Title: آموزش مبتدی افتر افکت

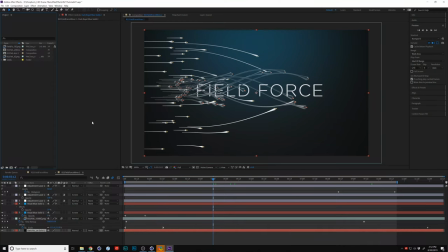0:00 All right, welcome back to the Field Force tutorial. And in this video, final video probably, we're gonna talk about some of the things I did in After Effects to kind of composite and finish this scene up. So let's take a look first at what came out of Cinema 4D.
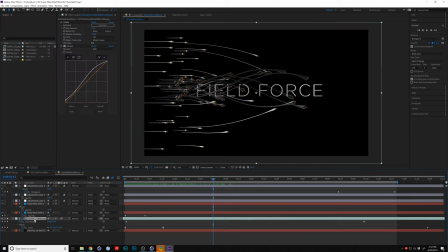0:17 So I'm just gonna solo this layer. And if you're not familiar with After Effects, that's okay. We're going to talk about more about concepts about how to add things and how to look at a scene and finish it more than the actual step-by-step in After Effects. But I will break down every layer and why I added it. So first of all, here's out of After Effects.
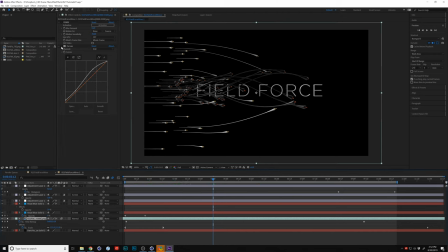0:37 I'm also going to turn off our effects here. And this is what came out of Cinema 4D. Okay. Now, first thing you'll see is I actually scaled this image. I did a zoom out. This is all in After Effects. I scaled the image down, and then I scale it down over time to give a little bit of a zoom out.
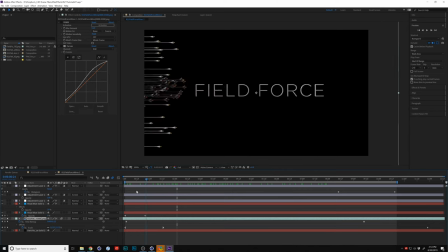0:57 Now, if I had unlimited time, I would go actually render a slow camera zoom out in Cinema. But, you know, when you're against the clock, sometimes you got to do a little scale in After Effects.
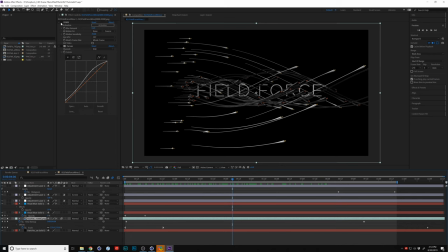1:11 So that's the first thing we did. Next thing we did is I added motion blur. So I used Real Smart Motion Blur just to blur the front leading edge of some of these things. I dialed it way down, 0.2, but it does make a difference. It adds a little bit more energy to our scene and a little bit of motion blur.
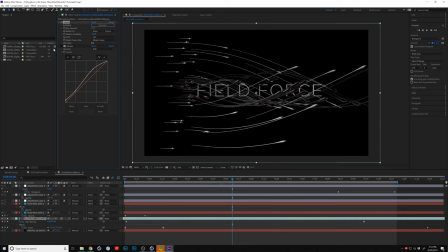1:27 I use this plugin all the time, Real Smart Motion Blur. It's not included in After Effects, but highly recommended. Then I added a curves just to brighten it all up. It was a little dark. And rather than re-render, just add a little curves, brighten it.
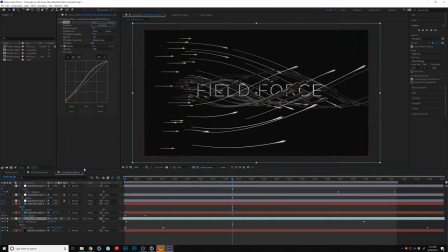1:40 Okay, so below that, we have our background. Okay, I picked a really dark navy blue kind of background because I knew, you know, I wanted to make it kind of like a movie title thing and a little bit more moody. But again, don't forget, because we added a alpha channel,
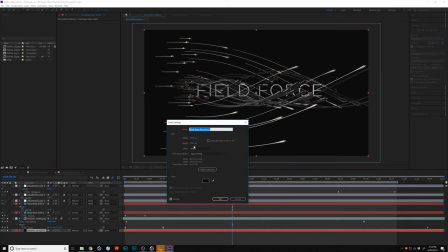1:57 I'm going to hit Shift Command Y to pull up our solid settings with it selected.
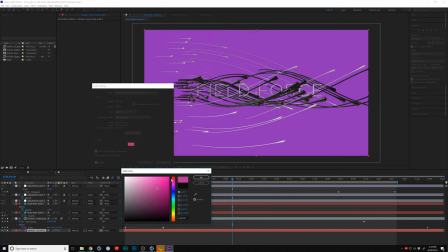2:02 You can go pick whatever color you want. Okay, and you could make it all cool, modern orange, you know, like I like it. Just like that, boom. I'm gonna render out this version too. Look how cool that looks, okay?
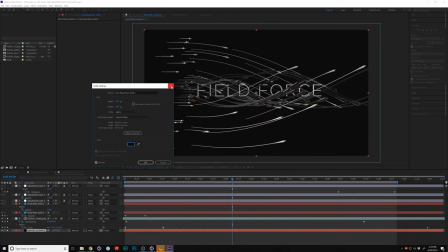2:17 But don't forget, we have this alpha channel so you can pick a background. All right, I'm gonna go up to the next level.
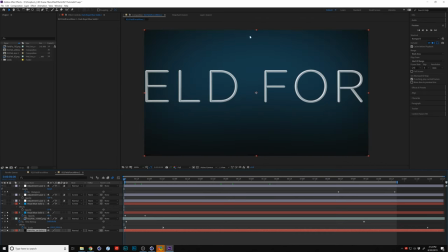2:23 Now, this next one is a little glow I added to the front, more of like a flash. So this is literally a royal blue solid. I just made a solid, masked it out in this kidney bean kind of shape.
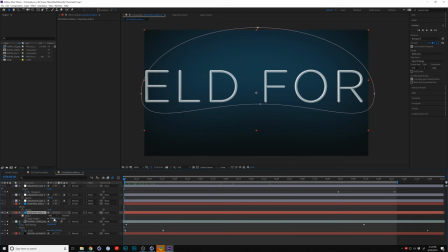2:37 I added some feather to it by hitting F and then dialing up the feather. And then I screened it on top of our original image.
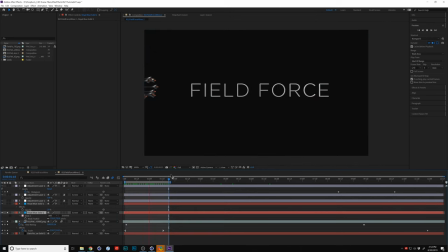2:46 And all it does is this. See that little flash? It just adds a little bit of like light energy at the very beginning, okay?
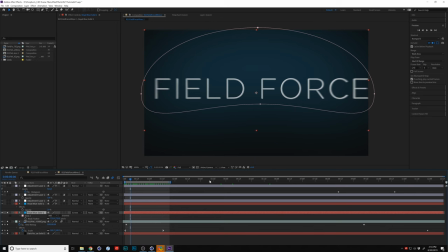2:54 Above that, we have what I would kind of call a lens flare.
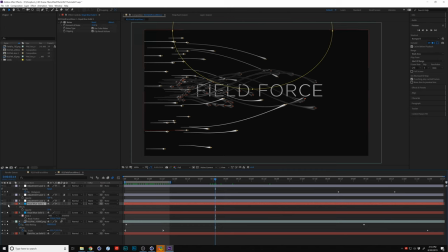2:59 It's done the same way. It's another mask. If you've watched tutorials of ours in the past, you may have seen me do this maybe dozens of times. But I use them all the time, just a little lens flare mask. It's, again, another solid that's masked out with a feather on it, and it gives you this effect right there.
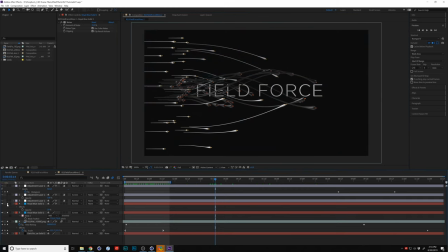3:17 Let's just turn it on and off. See, with, just a little bling. It's real low. It's like 20%. You could even probably dial it lower. Okay, above that, we have vignetting. So let's talk about that. If I go back a little bit, you'll see if I turn this on and off, look in the corners.
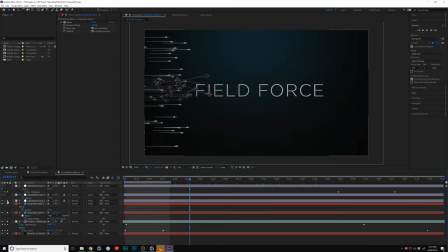3:33 It's just darkening up our corners a little bit. It's actually darkening up our entire scene, but it's leaving the brightness here in the middle to stand out. And this is extra important if you have a logo here, you have some words here, obviously, like we have, that you want your user to, or you want your audience to read.
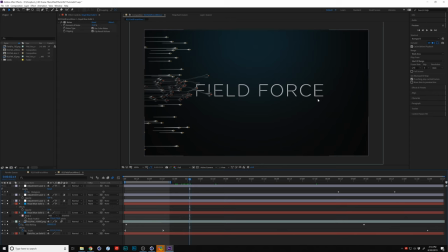3:49 Well, sometimes you just gotta darken the rest of it to make sure that they see the words you want them to read, right? If you're having a big sale and you put, you know, on sale in the middle, you might want to darken the rest of it to make sure that they read it. Without that vignette, they might be looking up here, looking over here a little bit too much. Okay, so vignette.
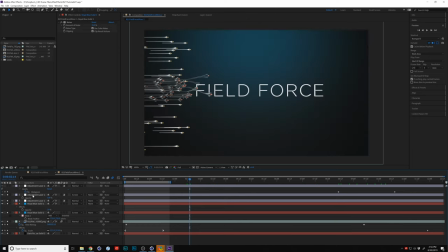4:08 Above that is another brightness layer just to kind of cancel out the vignette. The vignette was great, but it was a little dark. I even think looking at this now, it's still a little too bright. I'm gonna pull this back down, leave the corners a little bit darker. And then above that, we have a fade out. So this last adjustment layer is a levels.
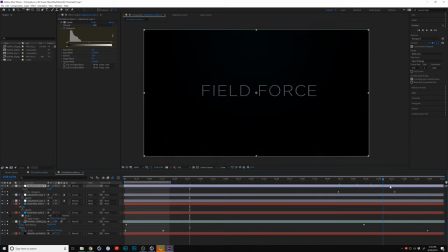4:27 And this level just adds a little bit of fading out, okay?
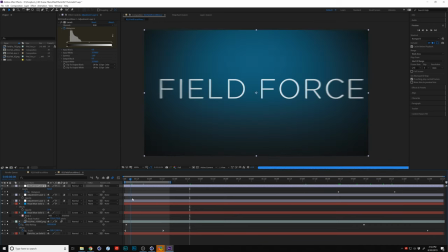4:33 And that just ends the title there. So there's a couple other things happening right now, like the scaling has motion blur on it. And again, this isn't a full After Effects tutorial. In fact, if you're watching this and you're like, hey, Nick,
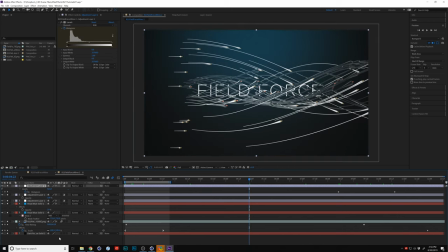4:49 I want to learn more After Effects, or I would like more detail on compositing in After Effects, head on over to our Plus Slack channel. So you're watching this Grayscale Gorilla Plus, go to your account and go into your main Grayscale Gorilla account.
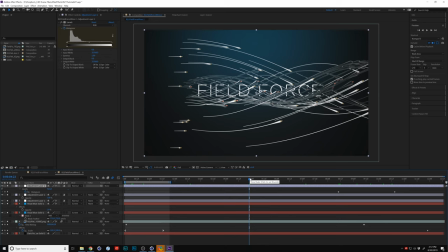5:07 Make sure you sign up for our Slack channel and go find me in there. You'll find my name and you say, hey, I think you should do more After Effects stuff. And let me know. Let me know what you think about this video in particular, about breaking down stuff in After Effects like this.
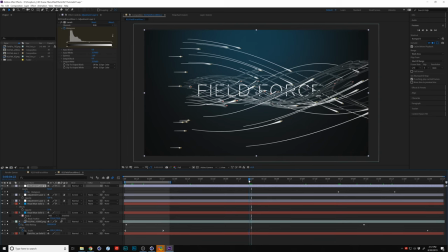5:25 And say, hey, Nick, I liked it, but maybe you should add more detail next time. Or maybe you say, no, I don't need you to show me how to make solids in After Effects. I'm good. So give me some feedback. But that's it. That's the entire piece here, all done.
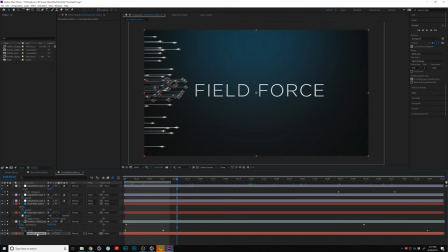5:40 And frankly, folks, I'm going to go make this version in pink, too, because I want it. Let's go do it. Here we go. Let's go dial this up.
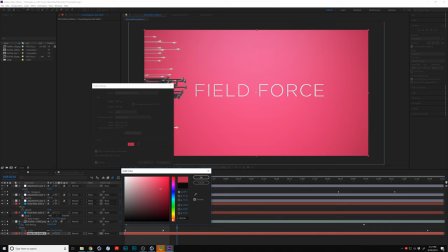5:51 Oh, that's looking good. Maybe a little bit more orangey and less pinky. Oh, man. That's not bad. It's a little bright. Probably have to dial down a couple other things.
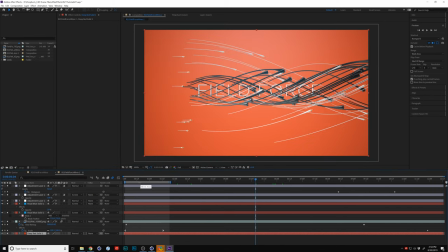6:03 But let's see what this looks like. Not bad. We might be able to get away without that lens flare thing and make it a little bit more modern. Boom. Look at that. Entirely new animation, folks. Anyway, thanks for watching.
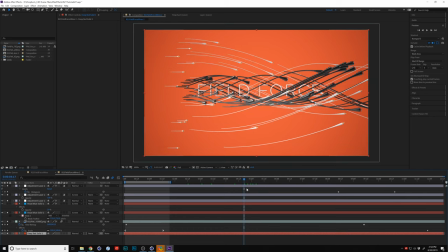6:20 Thanks for being a Plus member. Thanks for learning along with us. Hope you enjoyed it, and hope you enjoy all of the Cinema 4D training here on Grayscale Gorilla Plus. See you in another video real soon. Bye, everybody.